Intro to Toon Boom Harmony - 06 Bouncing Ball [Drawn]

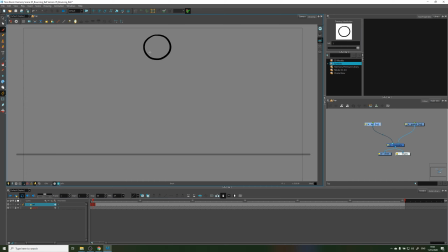253s
We're going to start the ball somewhere at the top, right? Oh yes, draw a ball you're happy with, like that one. That was amazing. And this is where the ball is starting. So it's going to drop to the ground. Now we're going to plan this out a little bit and follow more of the traditional animation process.
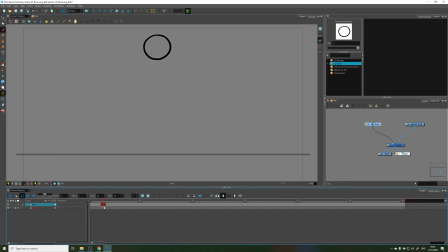273s
So let's come here and we can use this new button here, create empty drawing, to create an empty drawing at this point. So let's click that and you can see the line is created, a new substitution is created.
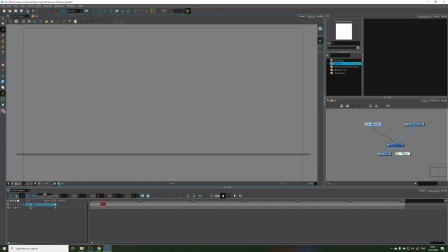292s
Now let's turn on our onion skins. You can press Alt O, not 0, Alt O. And let's just come under here roughly and draw something like that. Right? It doesn't have to be perfect.
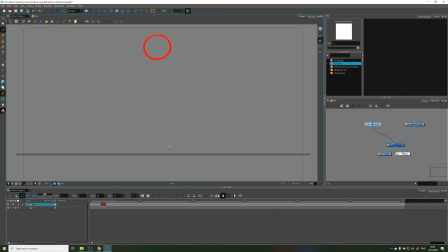308s
Just try to maintain the volume of the ball. So if the ball is this big, you can't, like this is the width, and do oops and do that, because that is not the same volume, right?
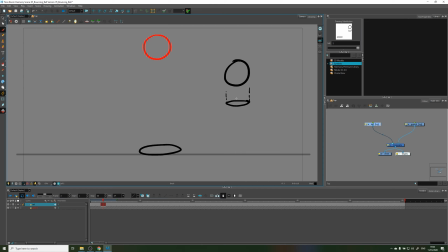327s
We want it to feel like the same ball, which means the same amount it gets squashed vertically, it should get stretched horizontally. So that would be like this, kind of, right?
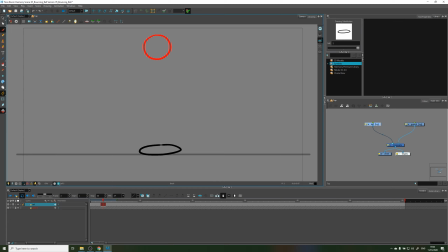346s
It looks like the same ball. So just, I mean, you don't have to be perfect, but try to keep that in mind. Yeah. So now we have two positions, and these are called the key frames, so to speak.
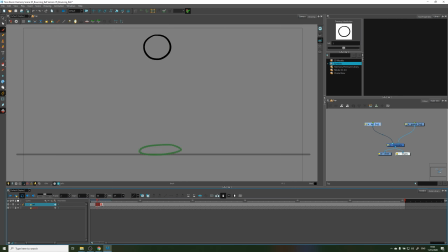361s
These are our two key positions, right? They're telling us what's happening. So actually, let's select these and delete them. Right? So we only have two of these here. Nice. Okay, good.
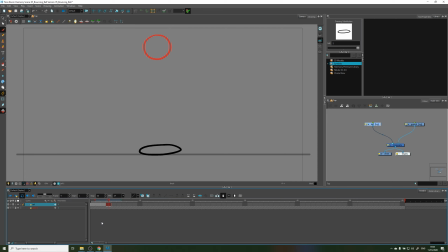378s
So what we want to do is create our breakdown. And that is basically the drawing that tells the viewer how you're getting from
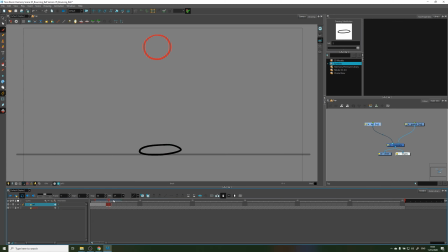390s
point A to point B. So the previous drawing and the next drawing, the breakdown describes how the character gets there. So we're gonna expose this a little, press F5. You want to click this and drag this across a little here.
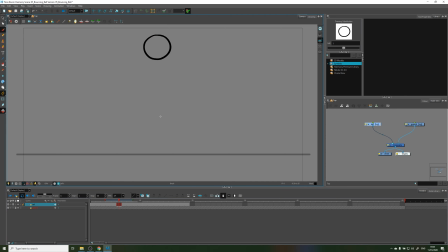409s
Now go somewhere in the middle, and we're going to create that breakdown drawing. So create empty drawing. The onion skins are on, and you will notice we can't see our next drawing.
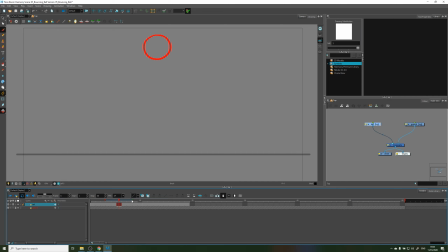426s
That's because this is the limit. We're seeing 2 frames ahead. So if you click this, oops, and drag, you can see the drawing start to appear in green.
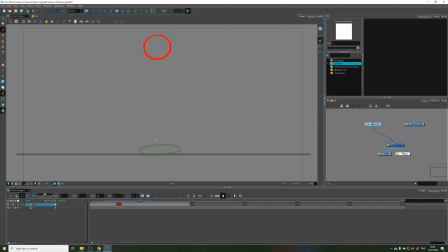439s
So green will be the following drawings, the next drawings, and red and pink are the previous drawings. So let's draw something like the well, yes, something like that.
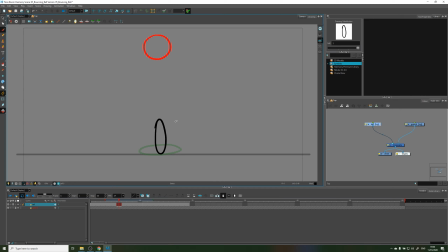455s
Now this is going to be, hold S and just drag that across a little there. All right. So this is going to be the drawing before it hits the ground, right?
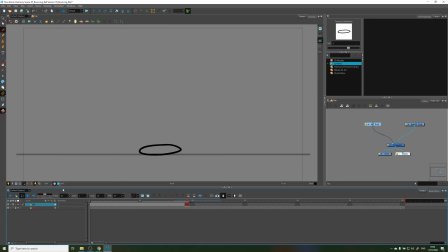471s
So if we click here and press stop, we can play this, and we can actually, we can actually kind of see animation happening here. We can see the ball is here, is being stretched by gravity. That's why it's stretched like this, right? So it's a soft ball.
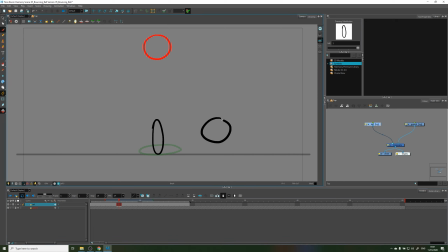492s
If you drew yours like this, then it tells the viewer, okay, this ball is really hard, right?